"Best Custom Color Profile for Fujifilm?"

Although I don't miss that chilly weather that comes with it. But photography, visual purposes, it looks so good. In SoCal, we just have this burning direct sunlight pretty much all day, which is why people wait for sunset to go shooting. But in NorCal, I feel like you can just shoot any hour of the day and it's always pretty. For video, I really love this shot of B walking up this log. I was worried for him because it was slippery. I'm like, be careful.
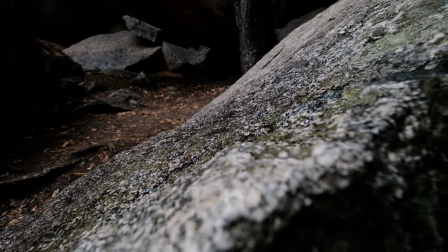4:35 But the textures of the rocks and the foreground and just the lighting coming down and everything just surrounding him,
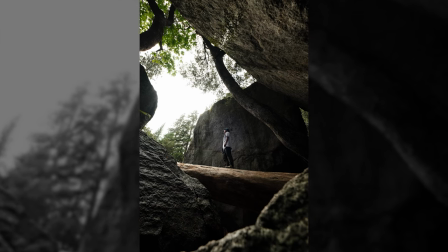4:43 it looked like we were inside this cave. And his white t-shirt that was contrasting with the background looked really nice.
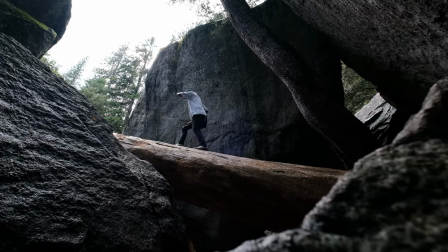4:49 And also there was like this water dripping every once in a while. It was just like, I don't know, gave this like cinematic vibe, which was perfect and it's just all natural and we just randomly found this spot too and after we're done filming people were like taking advantage of it too so i know it was a good location when people start copying your shot
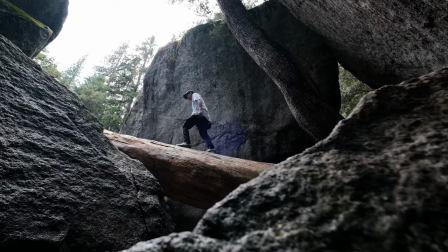5:09 anyways it was really perfect of a scene i just really wish i had a slider to create that like perfectly smooth movement but i just held it and didn't breathe and just went like this but you know i'm not going to be hiking with all that so let's be real.
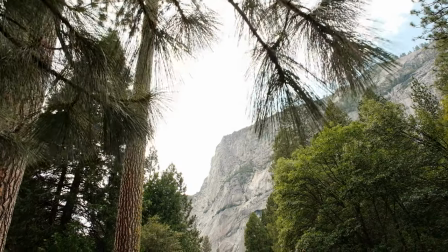5:26 National parks just make me appreciate how beautiful the world is. I know, that's super cheesy, but they're really nice places.
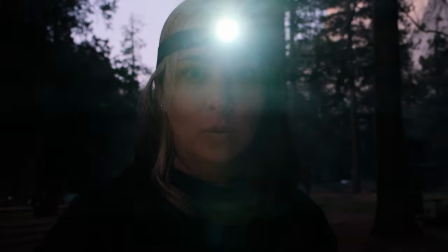5:40 You guys want to eat in there after?
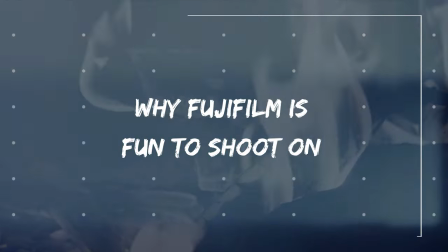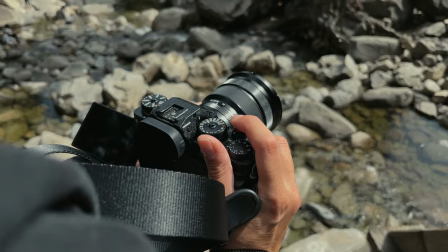5:48 Fujifilm just offers that unique experience, which is more focused on the filming aspect.
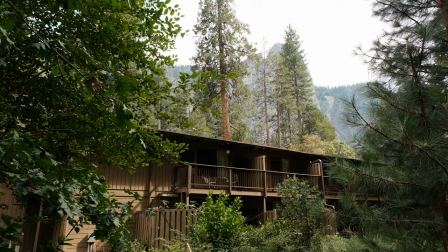5:53 So it allows you to get great colors in camera. And it's really good for those who don't really enjoy extensive editing processes. Like me, I do get lazy sometimes, but personally, I do shoot in both JPEG and RAW,
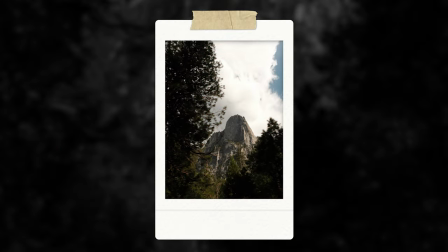6:07 you know, just in case, or if I don't want to use that color look later on, or if the colors, exposure, whatever is just totally crazy, I can start from scratch and have that as a backup.
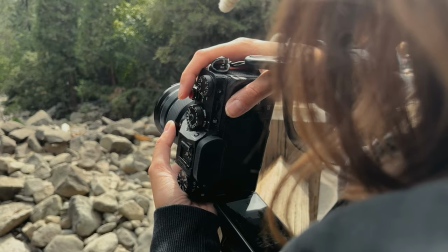6:18 But most of the time, I just use the JPEGs and post them as is. So then you could focus more on shooting, which is personally my favorite part of the process.
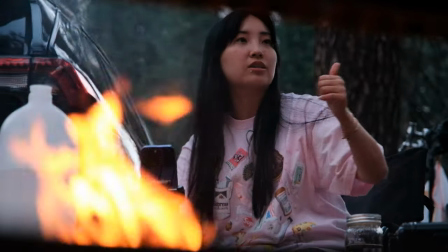6:27 The ability to experiment with all these different custom film simulations and settings is what
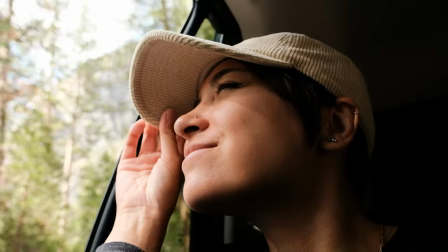6:33 makes Fujifilm such a fun and enjoyable camera to work with and why I keep coming back to it time and time again. If you try it nostalgic negative yourself, please send me your word because I would love to check out various examples from your perspective in different places of the world. And that is all I have for you today. Okay, have a good night and I will see you soon. Kitty here. I'm out. Done. Bye. Bye camera two, bye camera war.
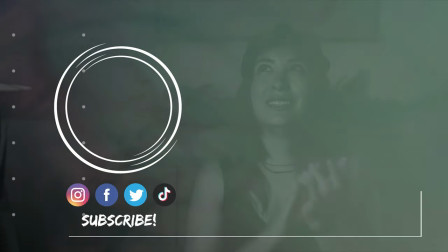7:00 We finally made this video. It's been sitting in my project folder for so long.
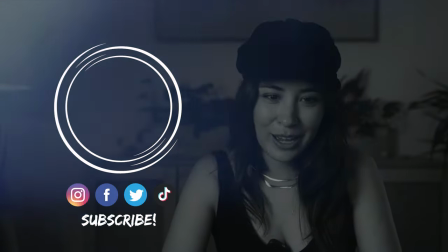7:07 I'm so happy.
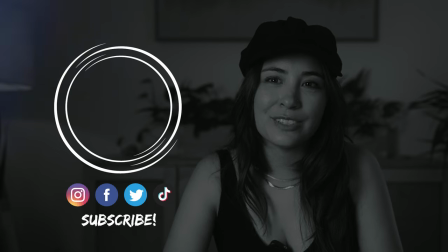7:11 Feels good, feels good. Okay, bye.